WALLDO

У видеооператоров-профессионалов есть секреты, которые многие начинающие любители видеооператора не понимают.
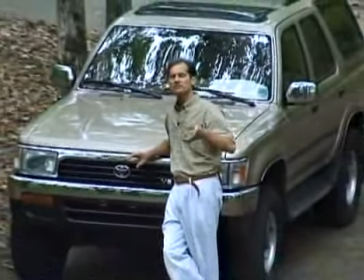[50:01]
Это съемки с верхнего ракурса. Итак, все знают, что из себя представляют съемки с верхнего ракурса.
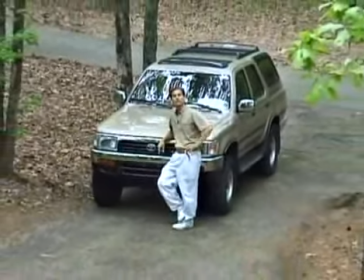[50:08]
Вы просто взбираетесь на высоту и снимаете оттуда. Но как их снимать?
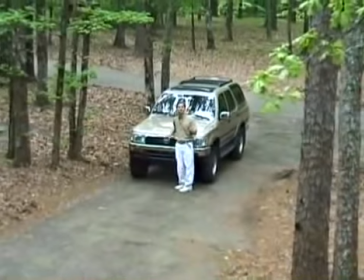[50:12]
Знаете, первое, что делают видеооператоры-профессионалы, прежде чем начать работать, это пробуют разные ракурсы.
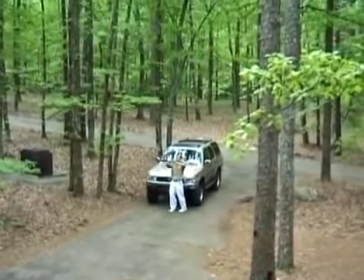[50:18]
Они ищут такой ракурс, где был бы широкий обзор с высоты, который даст вам прекрасную перспективу и глубину изображения.
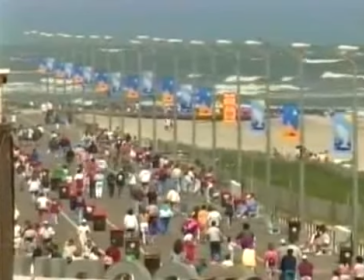[50:25]
Многие люди думают, что для таких съемок нет подходящего места. Но вы присмотритесь внимательно.
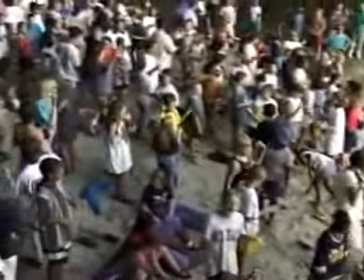[50:31]
Там могут быть высокие лестницы или холмы. Ветки деревьев, на которые вы можете забраться, только не покалечите себя.
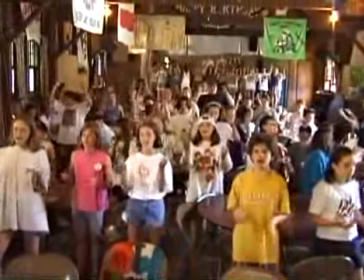[50:40]
Это может быть балкон, ступени, крыльцо, такие места, где вы можете снимать с верхнего ракурса.
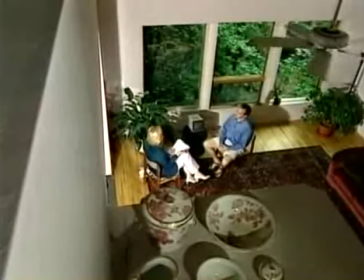[50:46]
Секрет состоит в том, что вы должны понимать такие съемки и осматриваться вокруг.
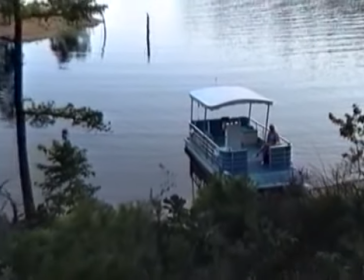[50:50]
И тогда вы обнаружите, что в большинстве случаев вы сможете найти место, где будете снимать с верхнего ракурса, даже на крыше здания.
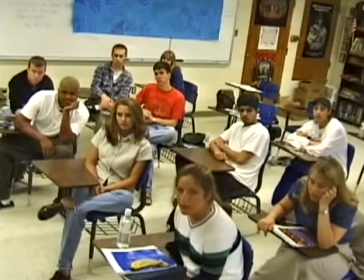[50:58]
Всегда смотрите, где вы можете сделать съемки с верхней точки.
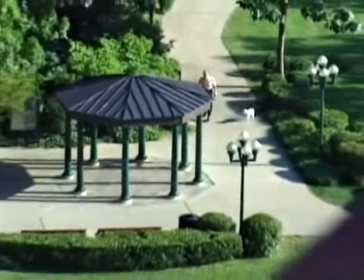[51:02]
Например, вы можете снимать с высоты, стоя на эскалаторе или с крыши высотного здания, снимать снаружи во многих местах.
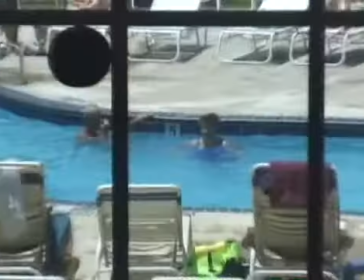[51:10]
Видеооператоры-профессионалы применяют такие съемки всегда, каждую неделю в своих передачах. И сегодня я хочу, чтобы вы посмотрели телевизор и нашли передачи, где используются подобные съемки. И когда вы поймете, насколько часто применяются такие съемки, то начнете их использовать.
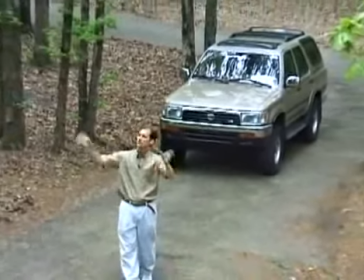[51:28]
Единственный способ осуществлять их — это осматриваться вокруг, находясь в том месте,
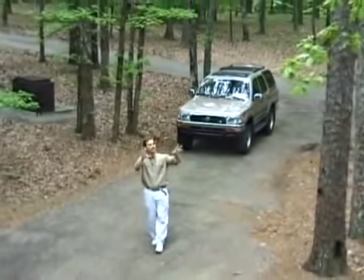[51:32]
где вы снимаете, и выбирать особые места, в которых можно снимать с высокой точки.
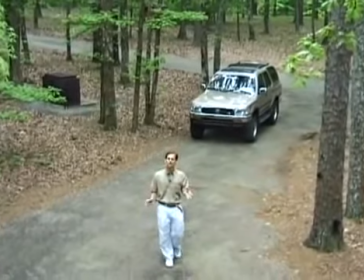[51:41]
Даже если вы используете такие съемки один раз, такие съемки придают красоту кадрам, которые вы пытаетесь создать.
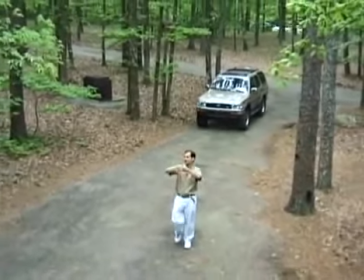[51:48]
И с их помощью можно придать двумерному изображению трехмерность.
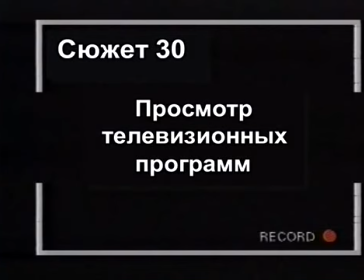Видеография — это единственная форма искусства, которую я знаю, где частью вашей работы является просмотр телевизионных передач. Просмотр передач является неотъемлемой частью ваших профессиональных занятий, поскольку это позволяет видеть множество изменений в информационной сфере. Знаете, когда я был ребенком, я мечтал о такой работе, чтобы я смотрел телевизор, а мне за это еще и платили. Я думал, что люди сошли с ума, но на данный момент моя мечта осуществилась. Просмотр телевизионных программ важен, поскольку происходит множество изменений, и вы должны знать о них.
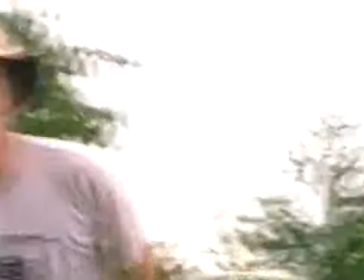[52:35]
Например, в наше время в телевизионных программах больше всего используется юмор. Просто переключая каналы пультом, люди видят юмор в рекламах.
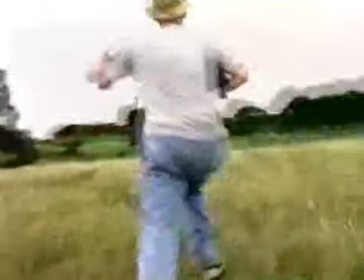[52:43]
В результате рекламы получаются очень смешными, в них больше сюжетов, быстрых фрагментов для того, чтобы привлекать ваше внимание.
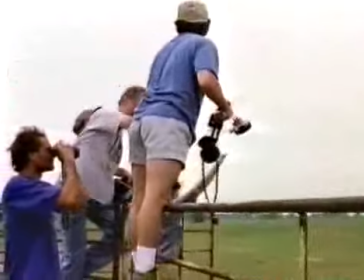[52:50]
В рекламу пытаются включить разные спецэффекты. К примеру, делают так, чтобы изображение было зернистым или часть его была вне фокуса. Главным образом, изменения заключаются в том, чтобы сделать сюжет смешным, развлекательным, рассказывающим какую-то историю, чтобы вы захотели посмотреть эту рекламу словно передачу. Какое отношение это имеет к вам, как к видеооператору?
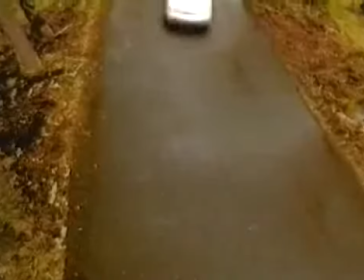[53:13]
Вы можете начать делать что-то свое, добавив немного юмора и несколько динамичных кадров, попытаться рассказать какие-то маленькие истории в сюжете.
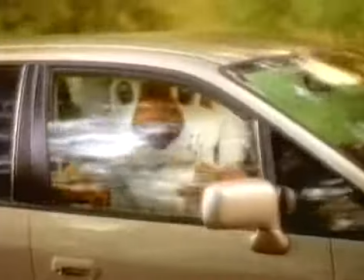[53:21]
А лучше из работ мне бы хотелось увидеть по телевизору. Главная суть, конечно же, заключается в том, чтобы вы взяли ручку или карандаш с блокнотом и записали туда все, что вы увидели. Те приемы, которые применяют профессиональные видеооператоры, вы можете пока не делать. Но если вы делали что-то из показанного, то это здорово. Вы можете узнать их и сказать себе: «О, когда-то я делал подобные съемки».
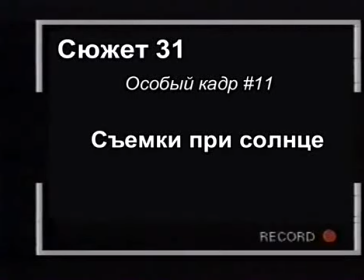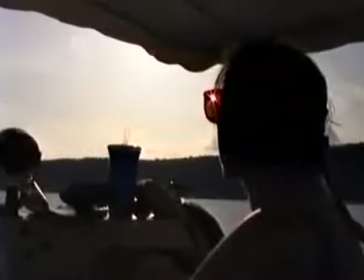[53:50]
Многие из вас помнят камеры с передающей телевизионной трубкой, когда запрещалось выставление объектива на солнце.
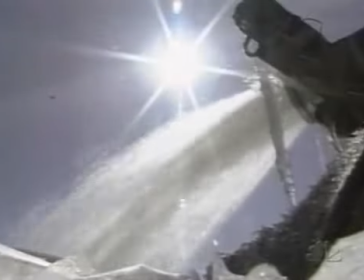[53:58]
В наши дни с цифровыми камерами никто не беспокоится об этом.